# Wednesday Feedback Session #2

Hello, everybody. Welcome to the stream. Sorry it's a bit late. Just got off work, starting a new job on Monday, so everything's still a bit crazy getting all that set up. So I haven't looked at any of the sync sketch links yet, so you guys will be seeing my initial reactions. But since we're already a little bit late, let's go ahead and just jump right into it. Screen share one. Hey, Robert. How you doing? Hey, Soybean. The one and only Quasney. Filippo, hello.
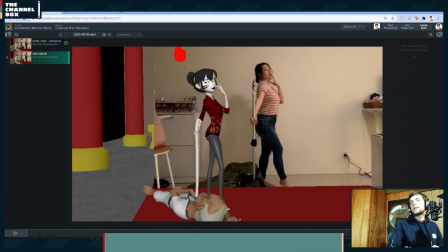359s
It is the Daniel. I'm a little bit late, Kenny, but I just got off work, so. Darn it. But I need to feed my children, Kenny. I need that pay.
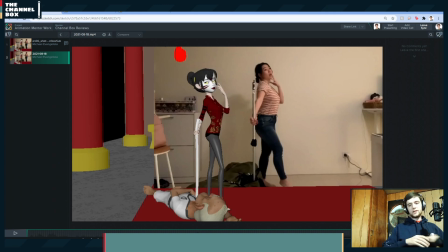379s
Oh, wait, you are my child. Never mind. You can go without food. Alright, let's take a look. I'm going to start with Michael first. Then I'm going to go with Sanjana, and then I'm going to go with Kane.
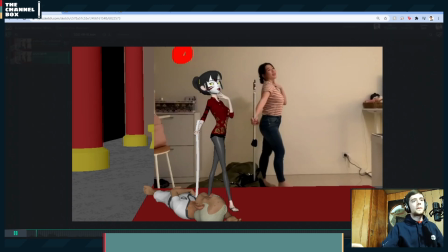396s
So that's the order we're going to go in today. So.
That's right. I killed your master.
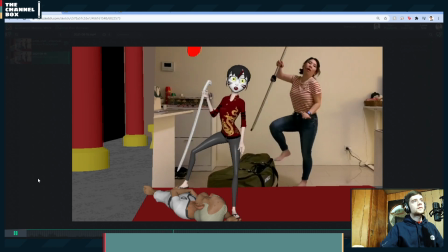403s With your own sword, no less. And now I'm gonna kill you too.
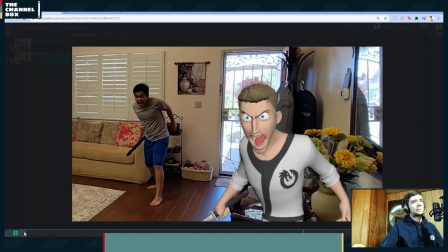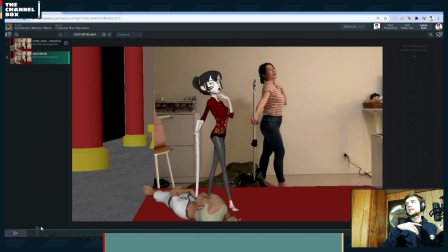413s
So last week we looked at the last half. This week we're going to look at the first half. So just giving Michael notes. Let me go over his notes that he said real quick. He says...
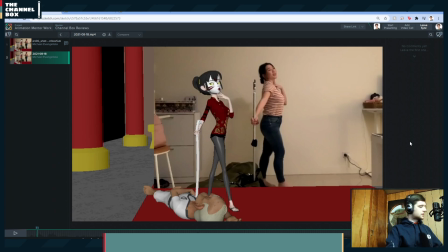431s
Okay, so base body notes and acting.
So That's right.
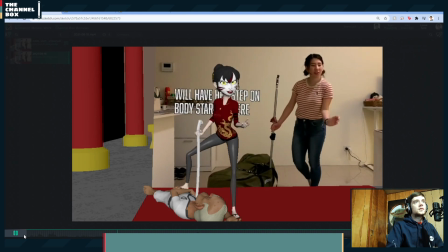437s I killed your master. With your own sword, no less.
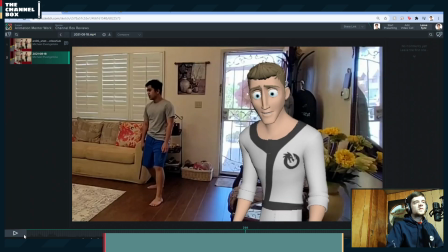442s And now I'm gonna kill you too. That's right.
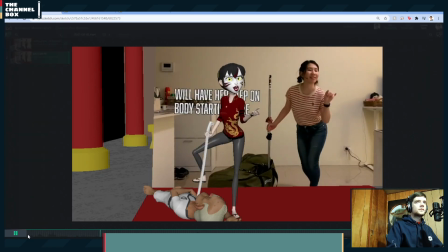451s That's right. I killed your master. With your own sword, no less.
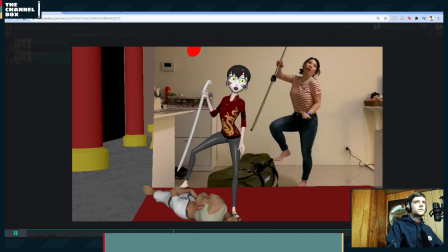461s With your own sword, no less. And now I'm gonna kill you too.
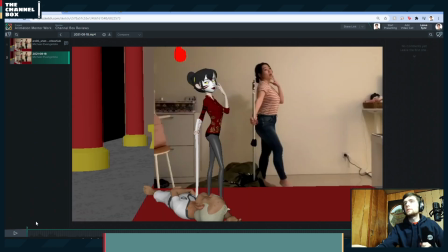468s
So basically what I'm seeing here that I would like you to change with the acting choices is that you're almost hitting an acting beat for everything she says. So it's like...
That's right.
So it's like, that's right.
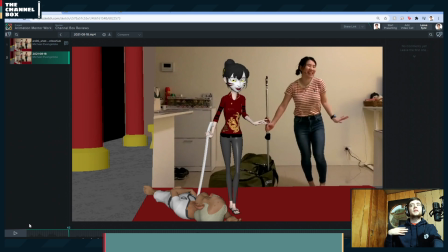486s
Laugh. So it's like, gesture, that's right. Laugh, another gesture. I killed you.
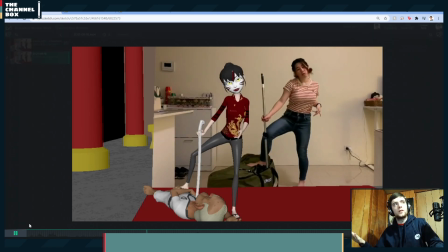491s
I killed your master, that's another gesture. With your own sword, with your own sword over here, nonetheless over here.
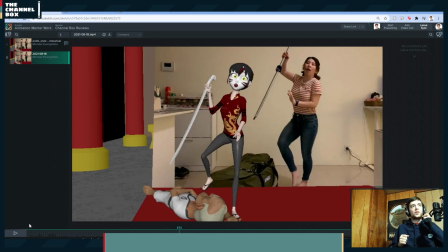499s
So you're almost doing an action for every single sentence word that you're saying. I would really like to get some contrast. And so what I'm suggesting here is...
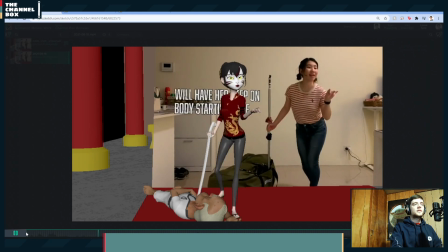511s That's right. I killed your master.
I like that that's right.
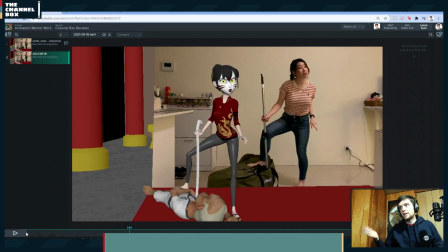517s
Like the laugh. I think that's good, but since you're doing that much action in that section, I would like to really tone down the second part.
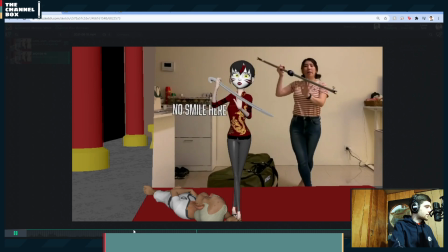527s With your own sword, no less. And now I'm gonna kill you too. Your master.
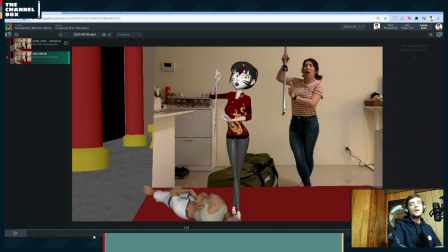533s With your own sword, no less.
I'm wondering if she can go like, I killed your master.
With your own sword, no less.
Like, keep the body, hold that pose. You're changing your poses so much, it's getting a bit distracting at the end.
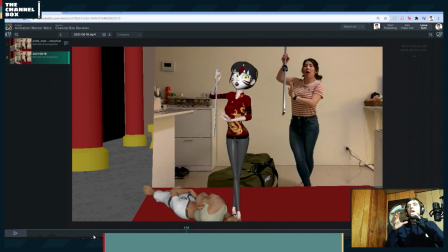551s
I would like to really make it a much more subtle right before she pulls out the sword. That way it's contrasting, right? So you've got like motion, she laughs, she's being broad, she goes into being more subtle, more holding a pose, and then she rips the sword out, right?